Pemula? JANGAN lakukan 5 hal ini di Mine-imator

Jadi gue sering banget nemu animator yang masih melakukan hal ini. Padahal lebih baik jangan dilakukan supaya animasinya lebih bagus. Mungkin ini tips untuk pemula banget, jadi lu yang merasa udah sepuh, gak perlu nonton video ini.
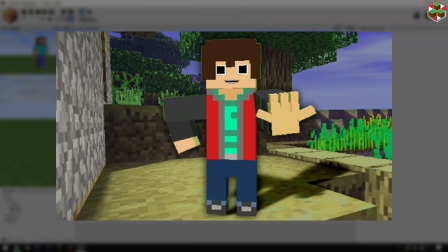Langsung aja, inilah 5 hal yang lebih baik jangan dilakukan ketika bikin animasi di Mindimator. Pertama, mengabaikan alpha glitch. Hal yang sering diabaikan atau malah kalian sendiri gak sadar kalau terjadi alpha glitch pada animasi kalian.
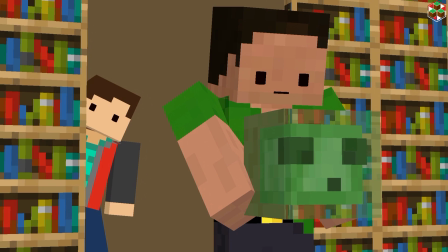Atau bisa juga kalian tahu ini nge-glitch tapi kalian gak tahu gimana cara ngebenerinnya. Tapi sebelum membahas cara ngebenerinnya, di sini gua bakal ngasih tahu dulu apa itu alpha glitch dan apa penyebabnya.
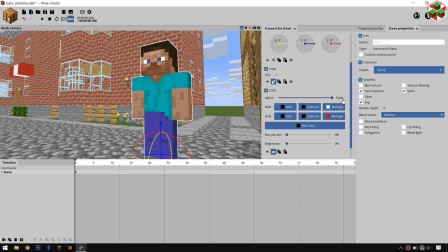Alpha glitch adalah glitch yang membuat objek di belakang menjadi tidak terlihat atau tembus pandang karena objek di depannya.
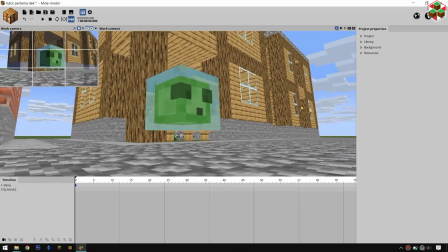Dan penyebab alpha glitch adalah ketika ada objek yang transparan, kayak slime, surface,
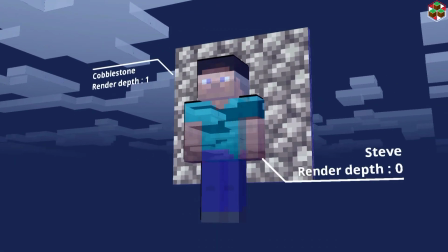block, dan karakter, yang render depth-nya itu lebih rendah dibanding render depth objek di belakangnya.
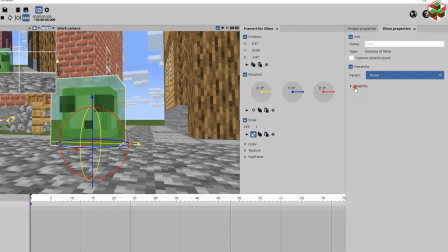Cara mengatasinya itu cukup mudah. Kalian cukup menaikkan angka render depth dari objek yang transparan itu di sini.
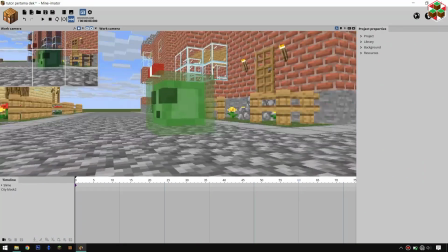Tapi kalau untuk skin, tekstur, lebih baik kalian edit skin atau teksturnya di aplikasi editing, kayak Photoshop atau sejenisnya.
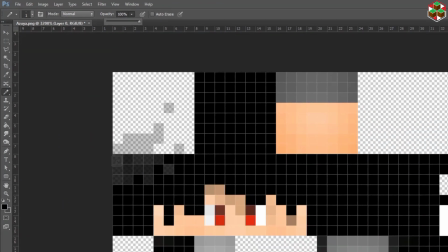Lalu cat ulang skin yang transparan tadi dan pastikan opacity-nya 100%. Atau kalau mau menghapusnya, pastikan opacity-nya 0%.
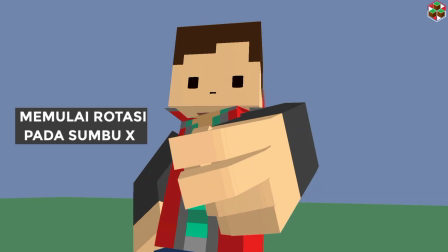Jadi jangan setengah-setengah. Kedua, memulai rotasi pada sumbu X. Gua rasa kalian udah tahu rotasi itu yang mana.
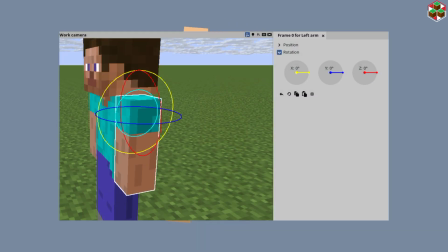Nah, yang warnanya kuning, biru, merah itu. Atau kalau untuk Mindimator versi baru nanti, mungkin warnanya bakal beda.
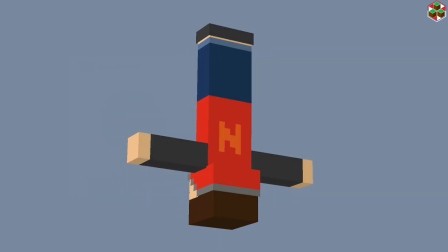Tapi intinya rotasi ada 3 sumbu, yaitu X, Y, dan Z. Oke, jadi memulai rotasi dari sumbu X itu sebenarnya boleh-boleh saja.
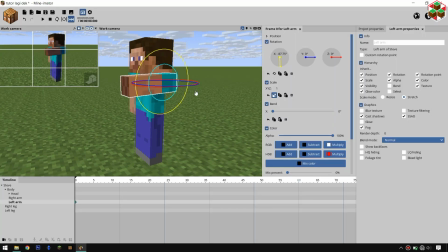Cuman jika kalian melakukan rotasi X di awal, itu akan menyebabkan sumbu rotasi Y dan Z menyatu, dan menjadikannya susah untuk digerakkan.
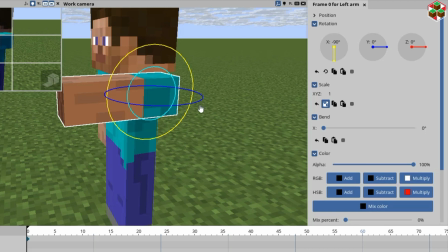Dan bahkan jika kalian rotasi sumbu X-nya sampai 90 derajat, itu bakal menghilangkan gizmo rotasi Z sepenuhnya.
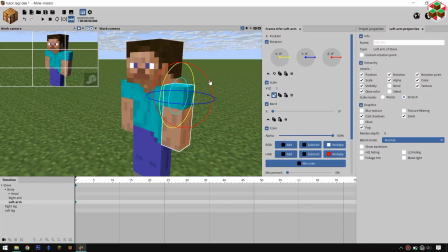Buat yang gak tahu gizmo, gizmo ini ya cuy. Cara mengatasinya itu mudah, yaitu dengan memulai rotasi objek dari sumbu Z-nya terlebih dahulu, kemudian dilanjutkan dengan merotasi sumbu Y, dan baru kemudian terakhir rotasi sumbu X-nya. Tapi sesuai yang gua bilang tadi, merotasi sumbu X di awal bukan sesuatu yang nggak boleh banget.
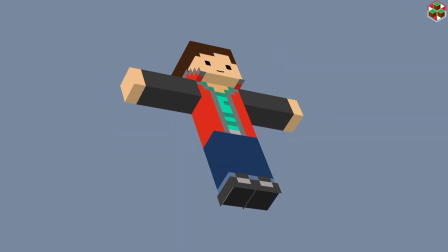Kalian tetap boleh merotasi sumbu X di awal jika itu memang diperlukan.
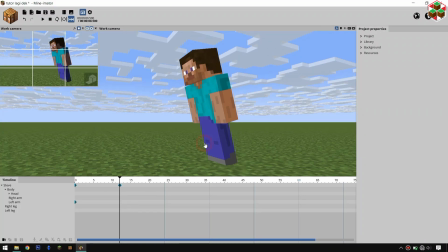Misalnya mau bikin animasi jalan, gua itu tetap memulai rotasi kakinya dari sumbu X-nya terlebih dahulu.
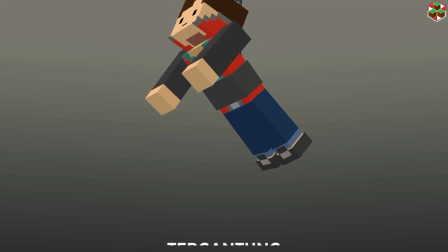Jadi pada akhirnya tetap saja hal ini itu tergantung pada situasi dan kondisi yang sedang kalian alami. Ketiga, lupa meletakkan keyframe sebelum bergerak. Oke, kesalahan ini mungkin hanya dilakukan sama orang yang baru mulai bikin animasi.
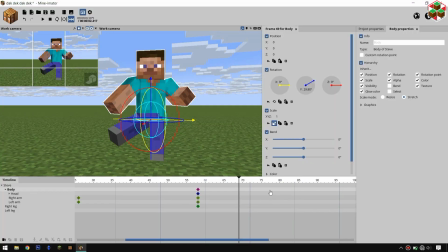Kayak gua dulu pas pertama kali nyoba bikin animasi di Mindimator. Langsung aja tuh gua gerakin. Pas dicek hasilnya malah jelek cuy. Setelah beberapa waktu gua baru tahu gimana cara memperbaikinya.
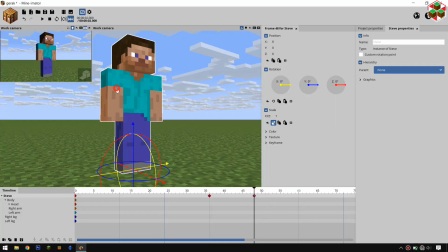Cara memperbaikinya itu simple banget. Jadi setiap kalian ingin menggerakkan objek dari titik tertentu, kalian kasih dulu titik keyframe di garis sebelumnya. Baru kemudian kalian kasih titik di depannya untuk digerakkan. Nah, kalau udah bergerak, kalian bisa sesuaikan lagi.
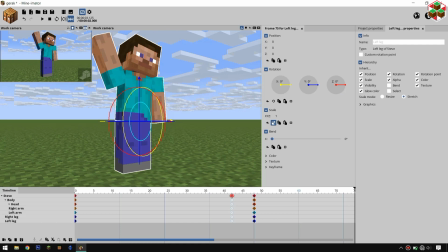Misalnya mau gerakannya dipercepat, kalian dekatkan titiknya. Kalau mau gerakannya diperlambat, kalian bisa jauhin titiknya.
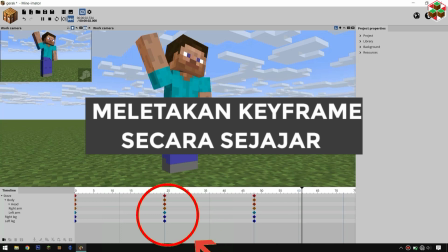Keempat, meletakkan keyframe secara sejajar. Ya, meletakkan keyframe secara sejajar merupakan salah satu penyebab animasi kalian kaku.
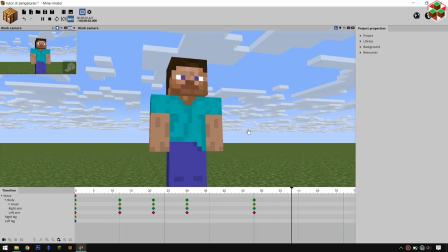Sebagai contoh, gua bikin gerakan melambaikan tangan seperti ini, dan hasilnya tentu saja masih kaku.
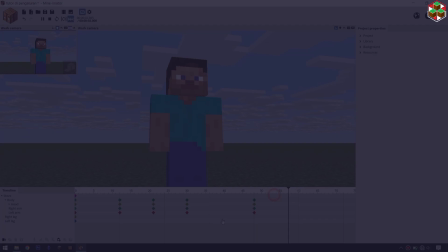Oke, mungkin kalian bilang transisinya diubah jadi S-in dan S-out bang. Oke, gua ubah transisinya, dan gerakannya masih gak bagus, gak alami.
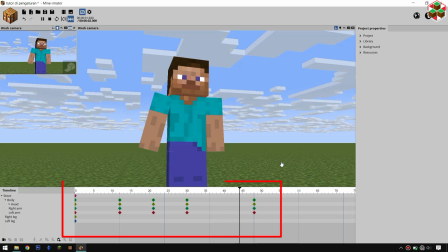Kenapa gak bagus? Karena semua keyframe-nya diletakkan secara sejajar.
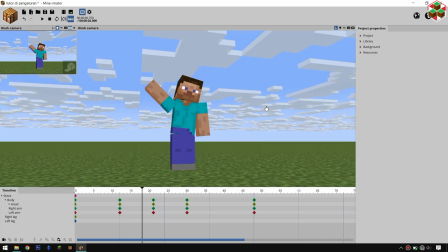Jadi supaya gerakannya lebih alami, maka jangan letakkan keyframe secara sejajar, tapi disusun sesuai dengan urutan gerakan. Tapi sebelum itu, kalian harus mengetahui urutan gerakan pada setiap bagian tubuh terlebih dahulu. Cara menentukannya itu, kalian harus tahu bagian tubuh mana yang gerakannya paling kuat dari rangkaian gerakan tersebut, dan menjadikan gerakan terkuat berada pada urutan pertama.
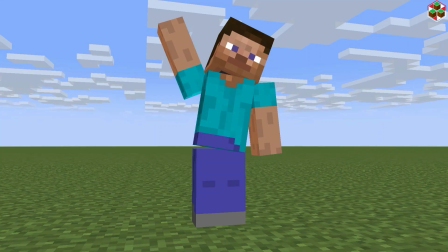Seperti pada gerakan melambaikan tangan tadi, yang berada pada urutan pertama tentunya adalah tangan, yang kanan. Nah, kalau udah tahu penggerak pertamanya, maka lanjutkan dengan mencari urutan bagian tubuh selanjutnya. Caranya mudah, cukup dengan melihat bagian tubuh mana yang langsung terhubung pada penggerak pertama.